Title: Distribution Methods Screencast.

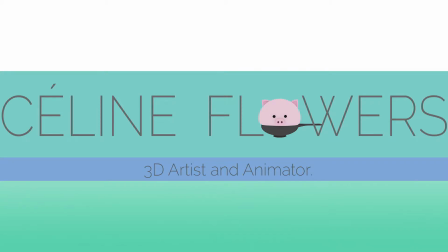0s
Hi, my name is Celine Flowers. I'm about to graduate Sheffield Hallam University with a degree in animation.
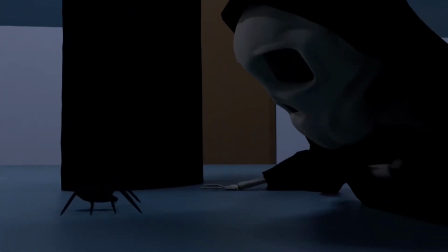5s
I have chosen to specialise in 3D CGI with a specific interest in modelling, texturing, as well as character animation.
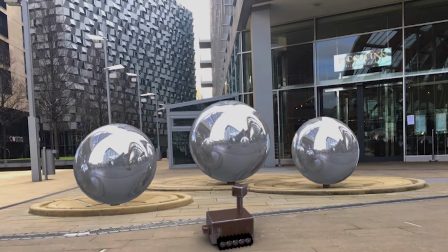12s
In my free time, I work on independent projects as well as collaborations. Doing these mini projects allows me to develop my skills further, and working with others allows me to work in a team.
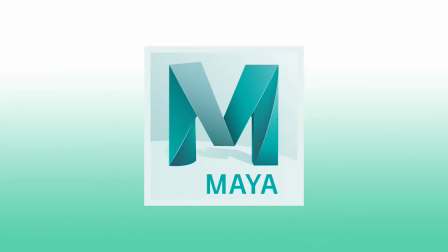22s
The software that I most commonly use involves Maya, 3ds Max, ZBrush, Substance Painter,
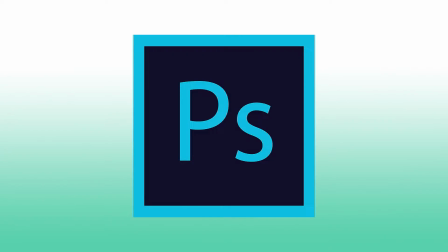28s
Marvelous Designer, and the Adobe suite, specifically Photoshop, After Effects, Premiere Pro, and Lightroom.
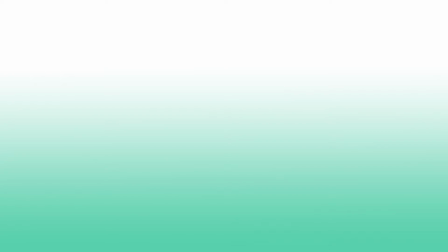36s
I've always admired 3D animation, and I've chosen this area to specialise in as I believe it allows for my designs to truly come to life. Looking at my website, I have 2 projects on display which contain the workflow for my projects and the finished products.
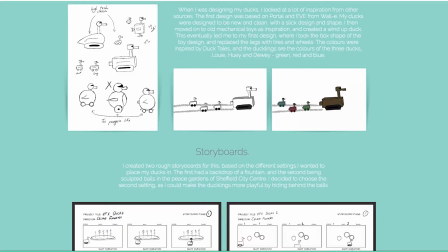49s
My visual effects project named Ducks Around Town shows the design stages I explored before animating my 3D models to look as though they are in a real world setting,
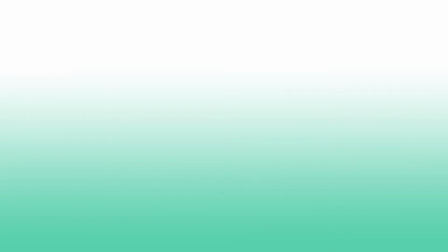57s
and the final product including the VFX breakdown. My other project on display is the animation I have produced for my final year at university.
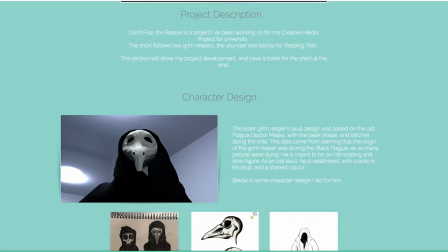64s
It is an animated short called Don't Fear the Reaper. This section includes some character design for both my main characters and the storyboards.
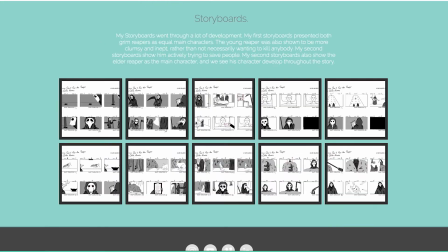72s
I shall discuss my project for my final animation, Don't Fear the Reaper.
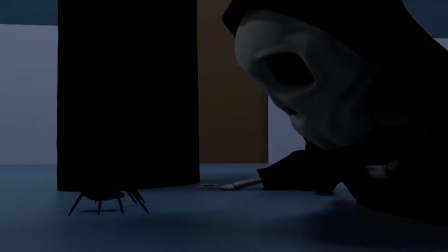76s
I chose to create a short following 2 Grim Reapers taking part in a mundane reaping test.
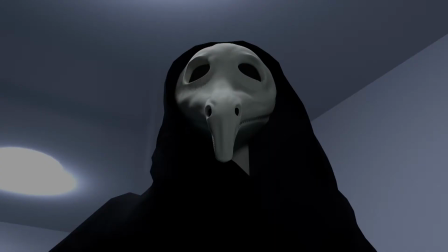82s
I chose to do this as I wanted to create a comedy short which lessened the fear of death.
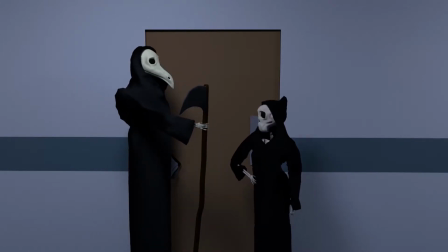87s
My characters include an old, frightening Grim Reaper and a young, naive Reaper who is taking the test.
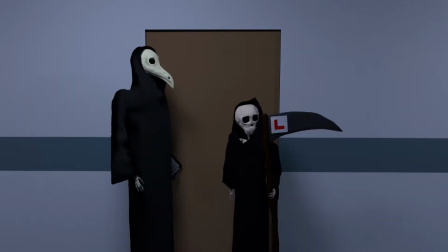93s
I shall now move on and discuss the methods I used to create this animation.
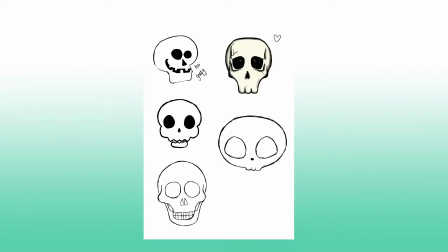99s
I started with character design, creating a few loose sketches as to what I wanted my characters to look like.
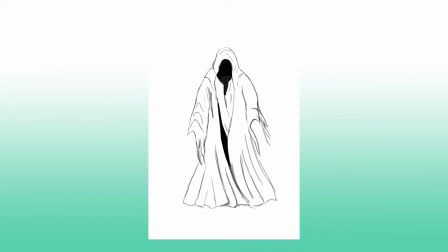104s
Originally, I was going to use faceless cloaks as my characters, inspired by the Ghost of Christmas Future in both The Muppets Christmas Carol and Scrooged.
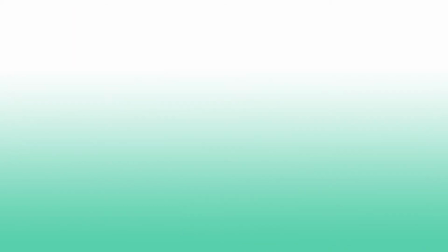112s
However, I quickly decided against this and looked into creating skulls, as it would allow me to implement emotion into my animation.
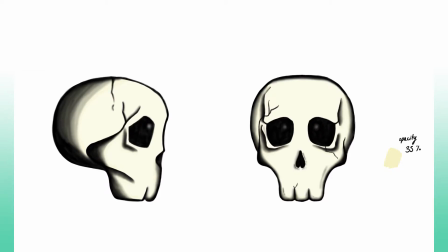119s
I needed different looks for each skull representing the difference in age. I knew that for my young Reaper I wanted him to have a normal, non-threatening skull, and so I based it on a human skull, but removed his bottom jaw to make him appear more cute.
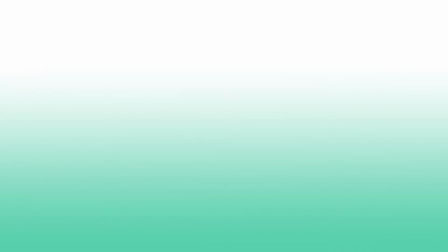133s
My old Grim Reaper, however, needed to look old and be intimidating, and for this I researched the origin of the Grim Reaper,
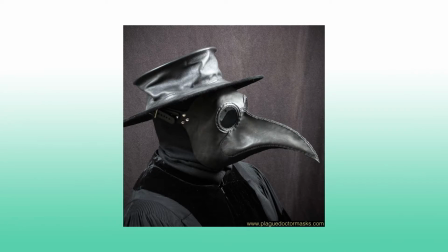140s
and discovered that this concept originated in the 14th century when Europe was suffering from the Black Plague.
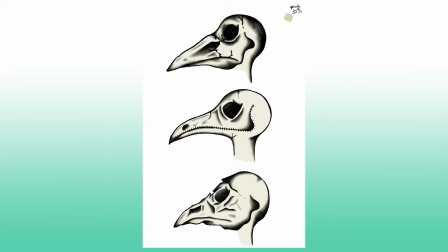145s
This led me to implement the popular plague doctor's mask into a skull. When I started storyboarding for my animation,
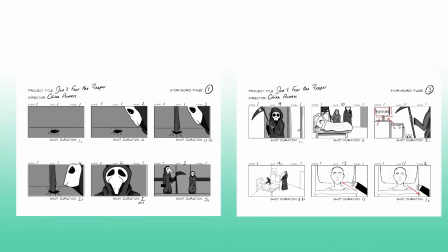153s
I looked at classic 1920 to 1940s horror films and their utilisation of close-ups to truly show the monster's appearance.
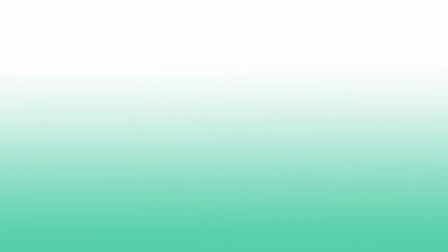159s
I used these specifically on my big Grim Reaper, with the second shot of the animation being a close-up still of just his face.
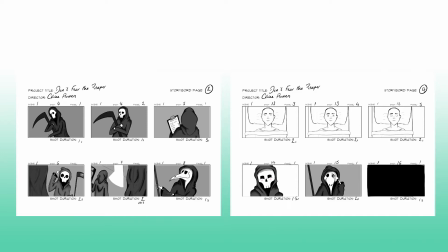166s
I also implemented a lot of high and low shots to really show the dynamic between the 2 characters, one being superior and one being inferior.
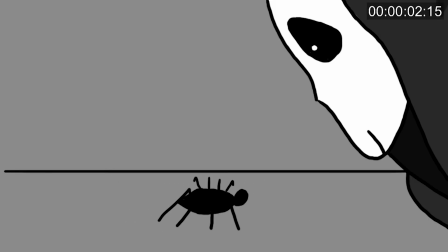174s
The storyboards provided a rough timing for my animation, and I applied this into the animatic.
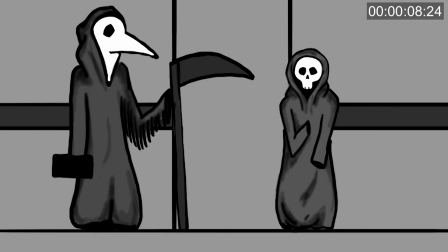180s
However, in the later stages of actually animating, I discovered that quite a few of the camera angles and timings didn't work.
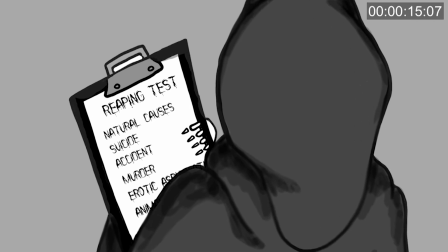187s
Using 2D storyboards in a 3D animation is quite challenging, as some camera angles don't work,
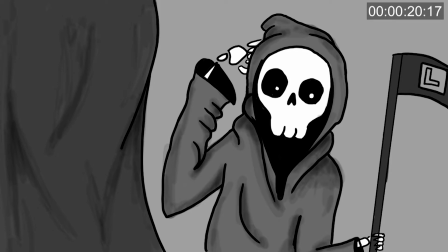192s
and in fact, having a camera that you can drag around in the 3D software is much more helpful.
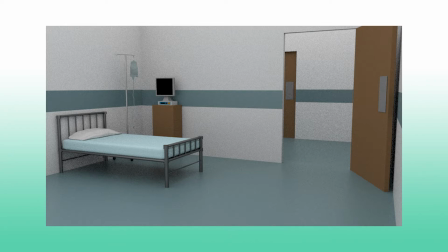198s
Whilst I was creating my animation, I discovered that I had a very strong passion for modelling. I had many props and objects within my scenes, as well as the characters, and found that I was doing more work than was really needed for the modelling aspect of this project.
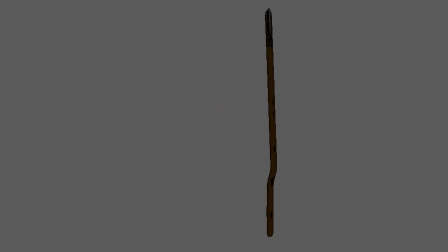211s
I modelled everything apart from my characters' skulls organically, without reference images, and had a lot of fun doing it. I found that I would go into great detail on a prop that would only be in the entire project for about 2 seconds.
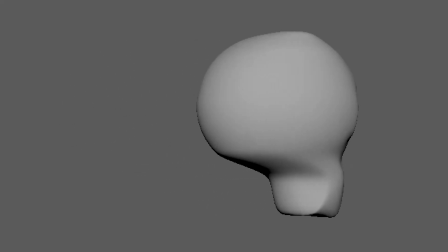224s
I used ZBrush for the first time while creating my animation, which I used on the skulls to give them the extra detail.
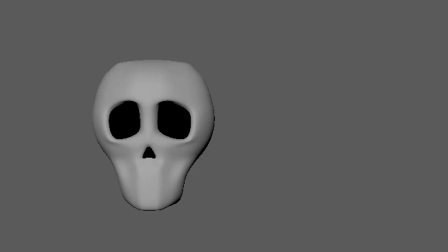230s
I began by modelling the basic shape of each skull in Maya and then exporting them into ZBrush, where I added the extra details such as the cracks and the areas where the skull is indented.
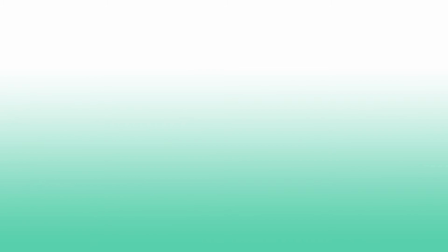241s
I then took each skull into Substance Painter. I didn't have to do much texturing of my small skull, as he was supposed to be new.